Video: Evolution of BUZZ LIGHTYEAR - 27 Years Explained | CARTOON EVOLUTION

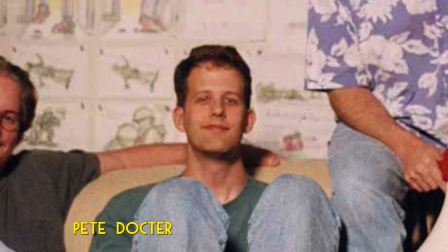Together with supervising animator Pete Docter, storyboard artist Andrew Stanton,
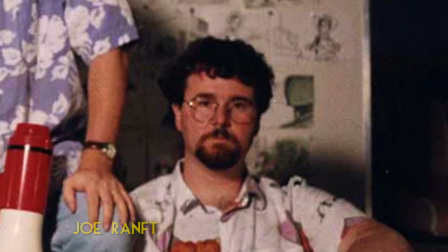and head of story Joe Rampt, Lasseter began reworking the story,
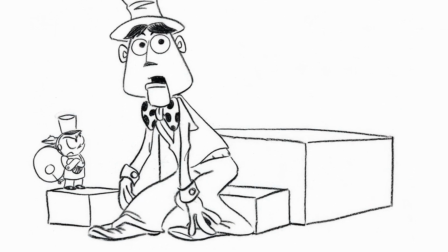with a new concept following a ventriloquist dummy who finds himself replaced as a
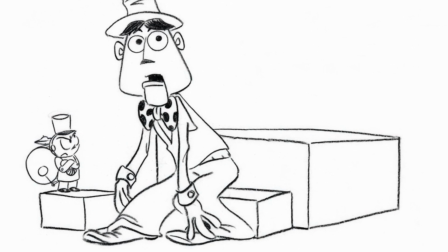child's favourite toy by a brand new tin toy gifted to him on his birthday.
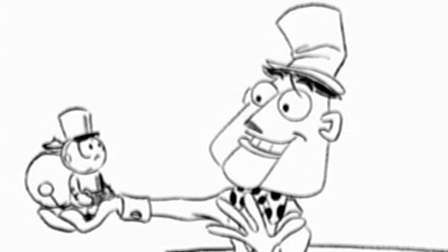Focusing on how the old toy and the new toy deal with it,
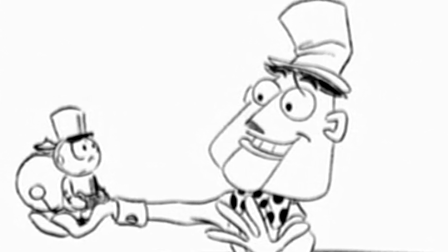it became a buddy comedy of two opposing characters learning to live alongside each other. titled Toy Story.
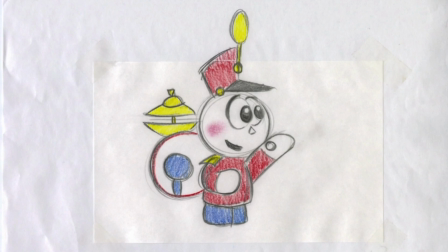It was soon decided, however, that tinny needed to be changed, with Lasseter noting it didn't make sense that a tin toy would become a kid's new favourite toy.
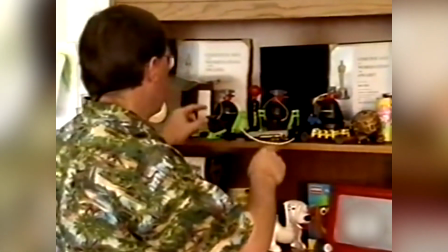Returning to the drawing board to find something more hip and current, the team reminisced on their favourite toys growing up,
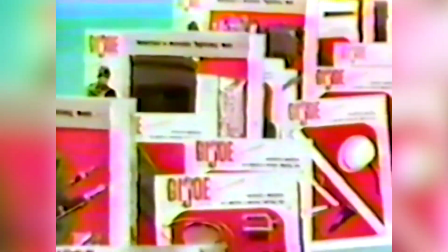with many fondly remembering GI Joe, loaded with accessories, moving parts and action functions like the karate chop.
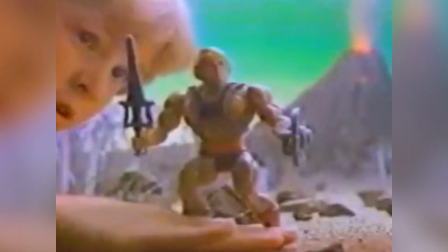Lassiter also observed the more contemporary action figures his sons currently had in their arsenal.
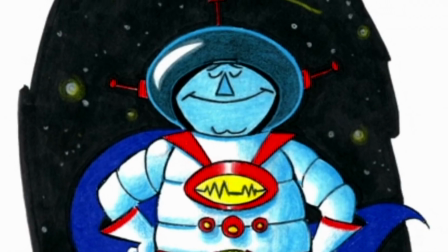Growing up in the space age,
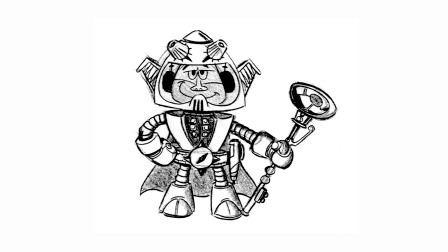the team eventually settled on a high-tech spaceman action figure and began to craft the toy that any boy would just die to have,
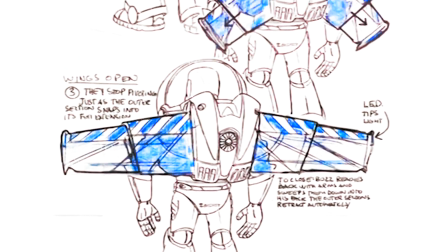giving him all the accessories and functions they could think of. Pop-up wings with flashing indicators, a laser, a multi-phrase voice simulator,
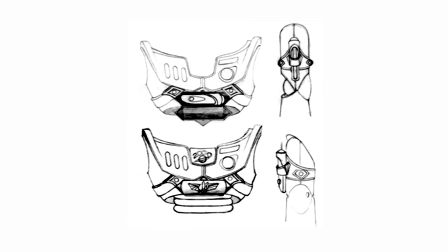an intergalactic wrist communicator, a deep space visor, and control buttons.
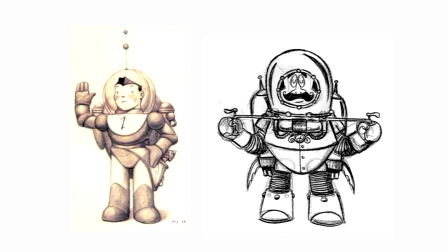The character went through various iterations. There were vintage inspired versions, cutesy cartoony versions, robotic versions,
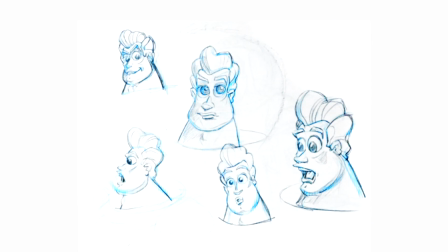superhero-like versions, human-like versions, hairy versions, and straight-up bizarre versions.
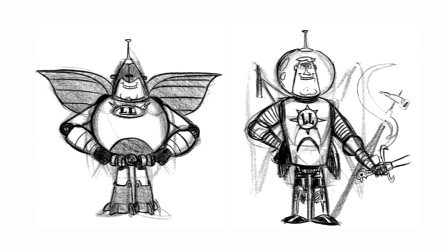Early designs saw him as a golden age space hero from the 1930s named Luna Larry,
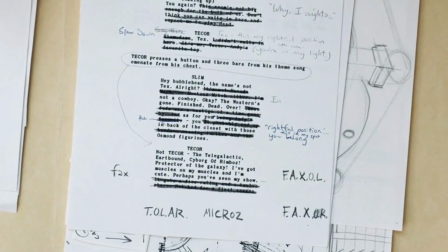while a later test script saw him named T-Core.
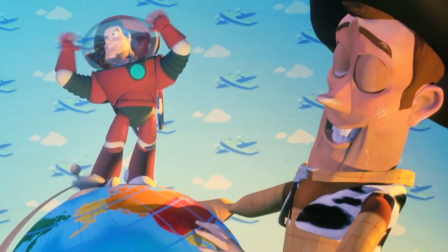Other names considered were Tolar and Micros, while an animation test used the name Tempus from Morph.
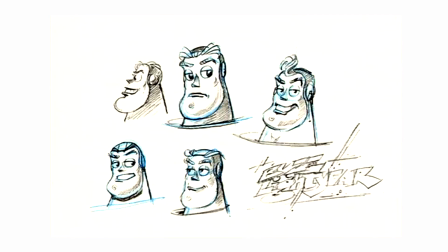The character was ultimately christened Buzz Lightyear,
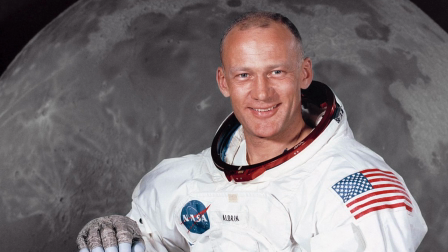taking his name from Apollo 11 astronaut and second man to walk on the moon, Buzz Aldrin.
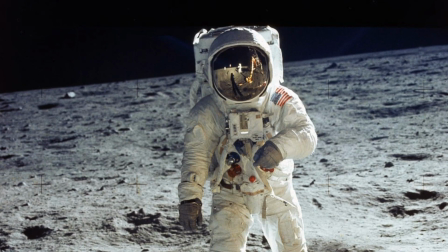Additionally, Buzz's final design was heavily inspired by the Apollo spacesuits,
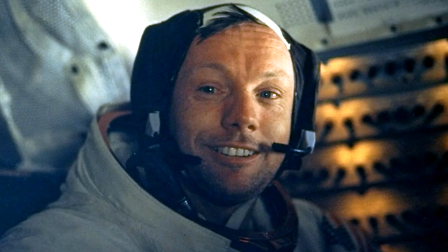taking their white colour scheme, skull caps and clear bubble helmets.
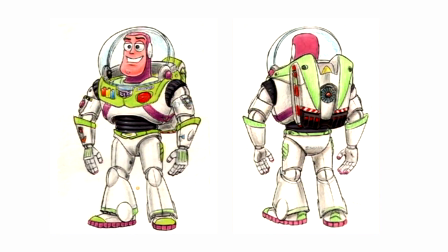Purple and fluorescent green accents were added as they were, respectively, the favourite colours of Lasseter and his wife Nancy.
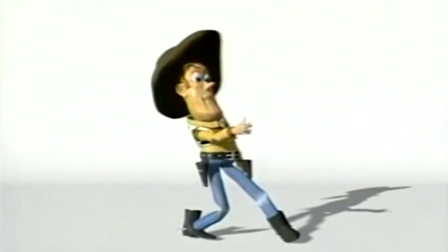With this major change, filmmakers made the ventriloquist dummy, now named Woody,
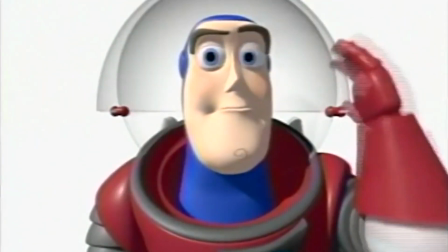a cowboy so that the characters were as opposite as possible,
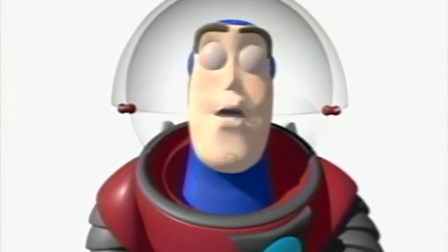with each representing an untamed frontier, space and the Old West.
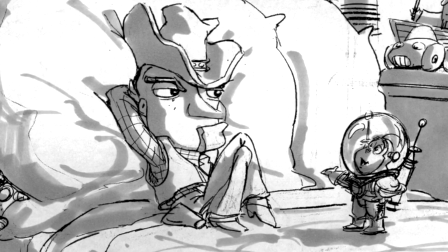When the team realized that the dummy looked kind of spooky, he was changed to a vintage rag doll with a scratchy, pull-string voice box inspired by Lassiter's childhood Casper doll, further distinguishing him from the high-tech,
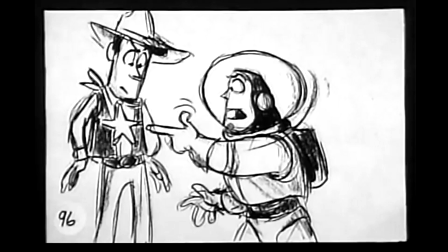hi-fi spaceman toy.
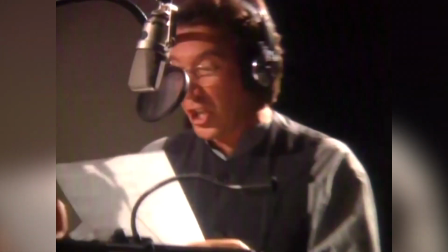One major character evolution didn't come until Tim Allen, the actor chosen to voice buzz, was in the recording booth.
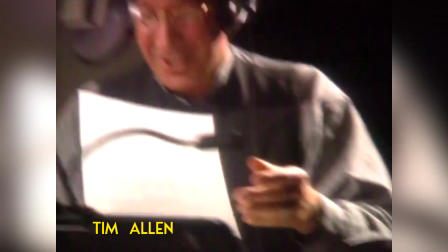Editor Lee Unkrich said, Tim Allen, as an actor,
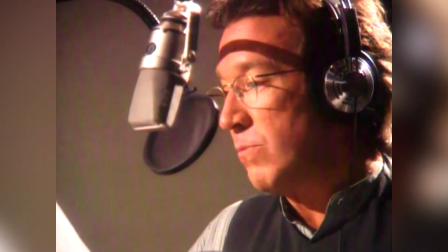brought a lot to that character and forced us to look at the character in a much more unique and specific way. While Lasseter noted,
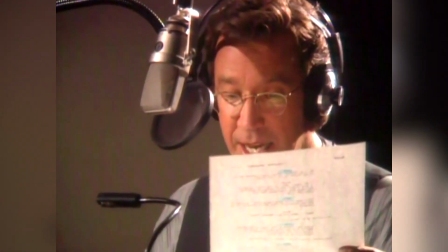He further noted that Alan played Buzz so honest and real, filmmakers began to realise that,
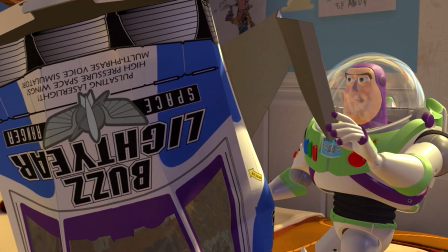unlike all the other characters, Buzz shouldn't even know he's a mass-produced toy but be convinced he's an actual space ranger,
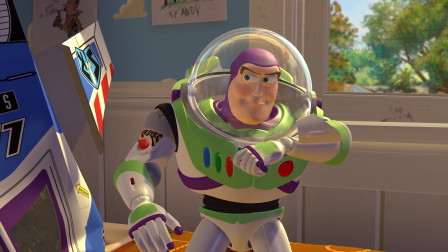the real Buzz Lightyear, on a mission to save the galaxy from the evil Emperor Zurg.
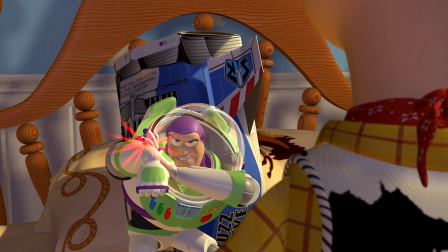Buzz was thus re-envisioned as someone a little more realistic and earthbound, like a cop.
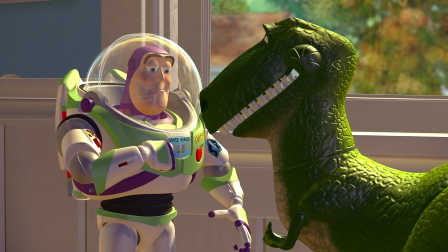This simple change in vocal performance made the character click into place and not
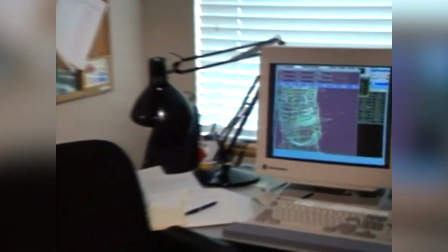only changed his fursona and mannerisms but how his movement was animated.